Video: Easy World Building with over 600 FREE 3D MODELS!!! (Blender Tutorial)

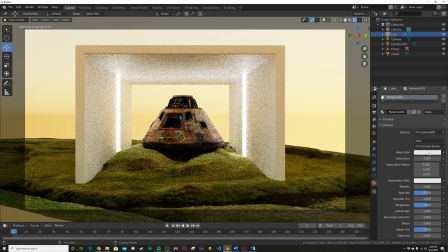8:16 Now I'm going to go back to that perfect material I want, so I'm just going to give it pure white and then no roughness.
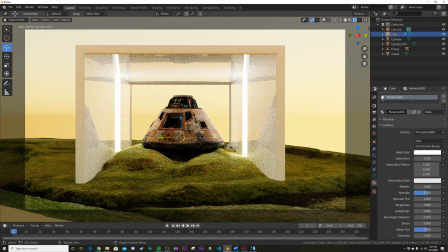8:23 And now we have this really cool effect happening, and it's this weird, perfectly white, perfectly reflective object in this strange environment, and that's what really makes this kind of interesting to look at.
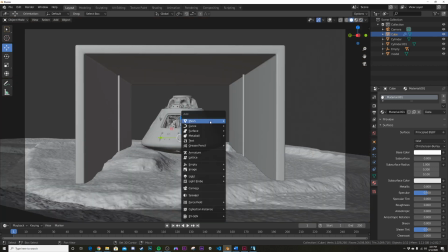8:37 Last thing I'm going to do is add a little bit more interest, and what I'm going to do is add a light into the scene.
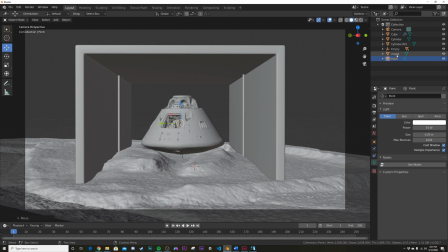8:44 So I'm going to bring a light right in here, and then I'm going to take my model here and rotate a little bit. I don't want to actually see the light.
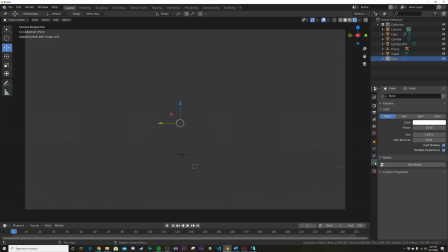8:52 We'll go to rendered view, and I'm going to make it a bit of an orangey red.
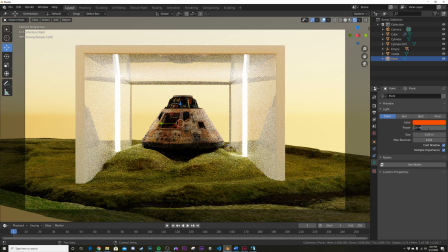8:56 So right about there, give it a power of like 300 so you can see what's going on. And now it gives you like a little interest, like, wow, what's going on in there? Something like that really makes you kind of stare at the image. So there you go. That's my render. And the cool thing about this is none of this is subject to copyright, and you're done.
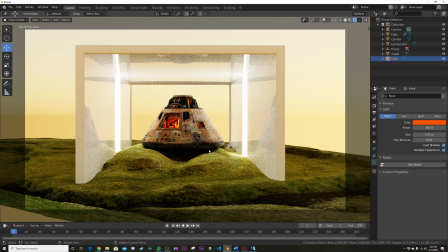9:14 You can use this professional work, whatever you want. It's really cool. 666 models, textures, bunch of cool stuff going on in there, all available to you on Sketchfab for free. I'll link it. Thank you guys for watching.